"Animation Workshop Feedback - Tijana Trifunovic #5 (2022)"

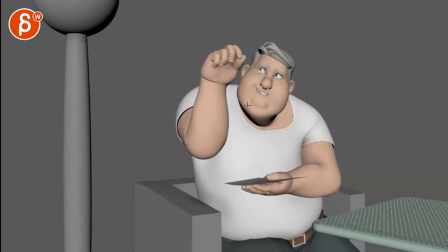[4:13]
I'll probably go a bit more to the right,
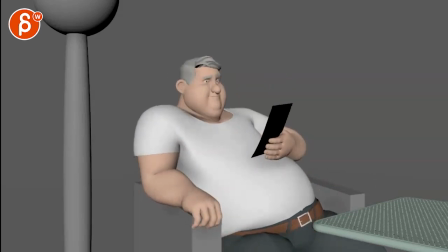[4:17]
but already has some good stuff in there before getting into details, you know, like detail stuff like offsetting fingers, forearm movement that needs to influence the wrist, so it's not just broken IK. I love how it's that deflated slide down. It's great.
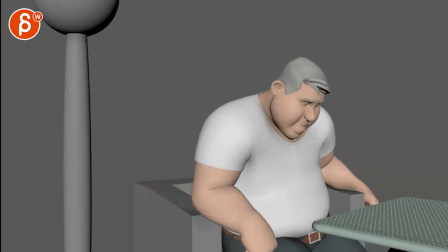[4:39]
Oh, I feel so defeated at the end.
It's a house salad. Hi, can I please do the house salad? Is it too much? Is it too much of a life?
It's just.
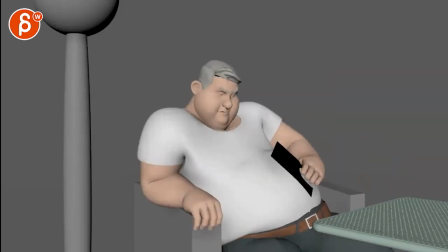[4:52] I said a house salad.
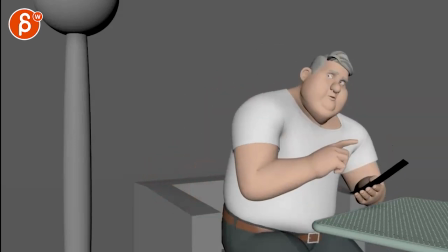[4:56]
That's the only thing, maybe. Again, being super picky, and that's extremely subjective here.
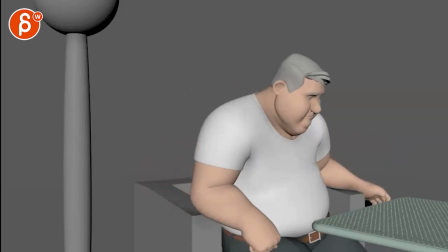[5:00]
With all the energy and the humor in the shot, to then end on a slow move like that, and this is almost like, it's like super tragic at the end. Throwing it out there, if that might be too much, but maybe not.
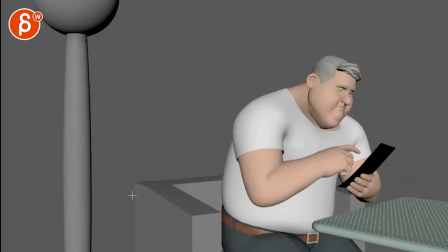[5:12]
I, can I please do the house salad? And I think you also mentioned here that I think something about timing. He feels fast. I don't think it's okay. You don't see it here. I think it's just, you have to go, as you go into the lip sync, some areas feel late.
Hi, can I please do the house salad?
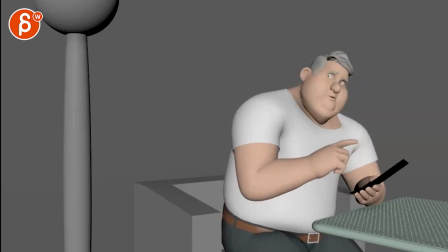[5:32] House salad?
Yeah, so the lip sync, just kind of bring that a couple frames earlier. And then...
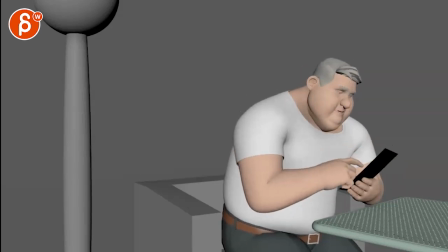[5:37] Hi, can I please do the house salad? Hi, can I please do that?
When you hear his, can I please?
Hi, can I please do...
I would have a little bit of up and down in the head.
Can I please?
Because again, it's kind of like that overall feeling of he's going to be more active. I think he's going to have heavier head accents with the jaw going up and down just as he talks.
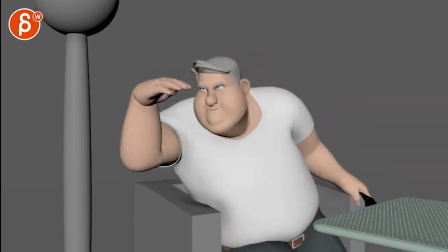[5:55]
He's more skittish and nervous. And then as we get to here...
With some cheese on it, you know?
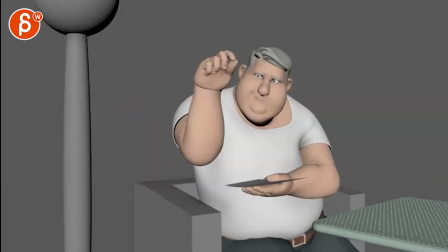[6:01] Why not?
Like, then that feels fine.
With some cheese on it, you know?
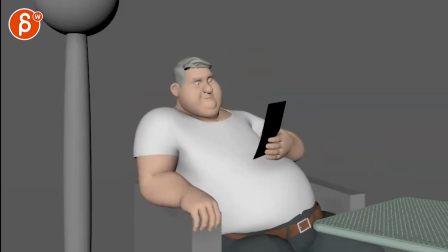[6:06] Why not?
Even the head accents, I think, can stay.
So, cheeseburger? No, I said a house salad.
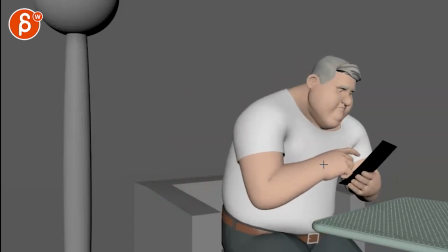[6:13]
Yeah. That was my note for still lip sync. Just watch out, obviously, for the timing, but then give it some more head accents and more energy in the head.
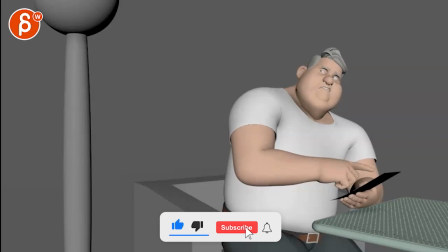[6:22] Hi, can I please do the house salad?
Yep. Some really nice stuff already. I like the rhythm in your finger.
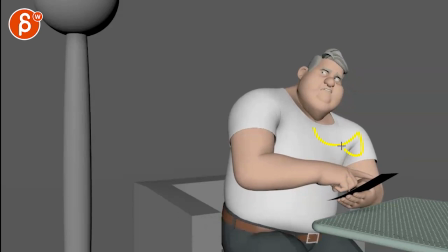[6:27] Hi, can I please do the house salad?
Dun, dun, dun, dun, dun, and an extension. Yep, you got it.
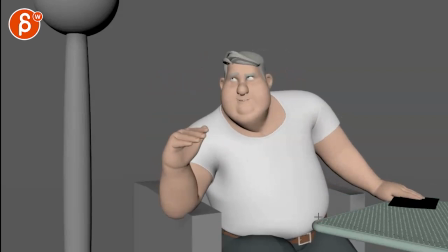[6:32] And can I do a piece of bread on the bottom and on the top, please? Okay.
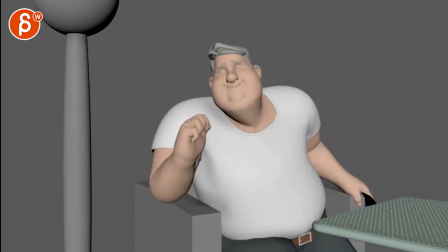[6:37] Maybe just throw...
And then as for polish, you know, once you get into a pose like this...
Okay.
You have a little relaxation in the thumb here, but you can start earlier, so that tension could then release a bit.
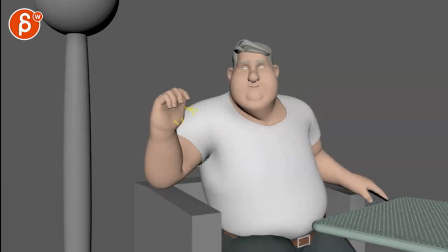[6:49] Okay. Please. Okay.
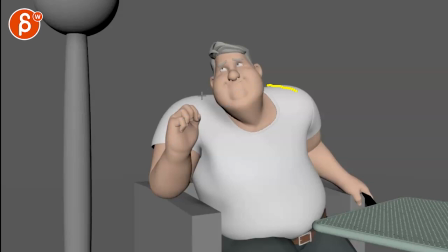[6:52]
Because the moment he hears the okay, it's like, oh, he can relax a bit, so the shoulders can go down a little bit, fingers can relax a bit, and then he gets into that.
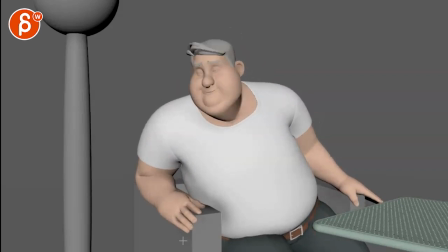[7:00] Maybe just throw in a... Maybe just throw in a...
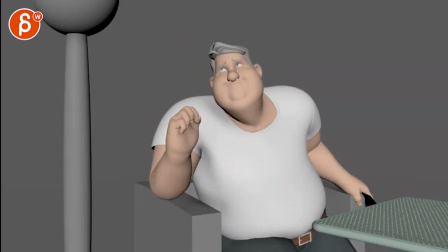[7:06] Bread on the bottom and on the top, please. Okay. Maybe just throw in...
Maybe, now that I'm watching this, maybe this is fast. I think the only thing is when I was looking at this, you're beginning to turn, but then it's a linear key in terms of your translates.
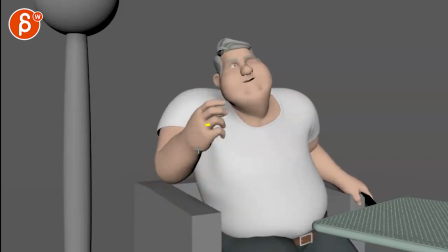[7:22]
So I would ease into that a bit more. So you might have to get, maybe start that sooner, or again, not go as high. So you can be here so that the distance is shorter. So it's going to be slower, but also careful that it's not too straight. It feels a bit straight arc-wise.
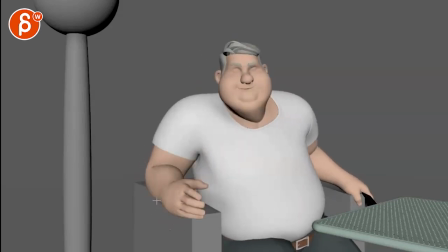[7:45]
I think the rest is okay because it gets to the armrest.
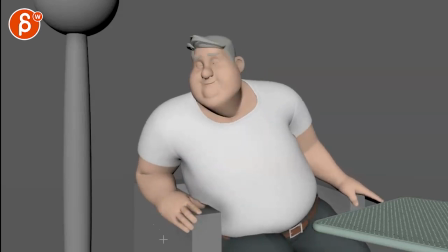[7:50]
You have a bit of an ease in and rotation. I think that should be okay.
Okay. Maybe just throw in a piece of meat in the middle.
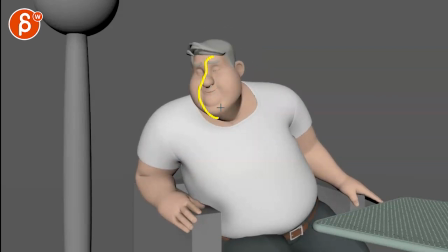[8:06]
So you're gonna have a little throw in like a little bit of change in that arc going up.
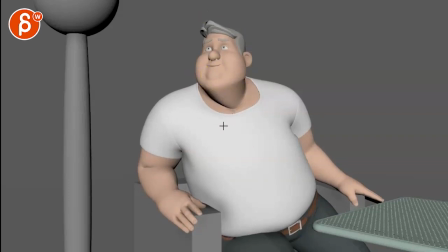[8:11]
When he says that has to have a little bit of an accent because he's still a bit nervous.
A piece of meat in the middle
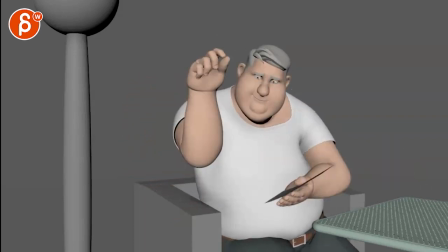[8:21] with some cheese on it.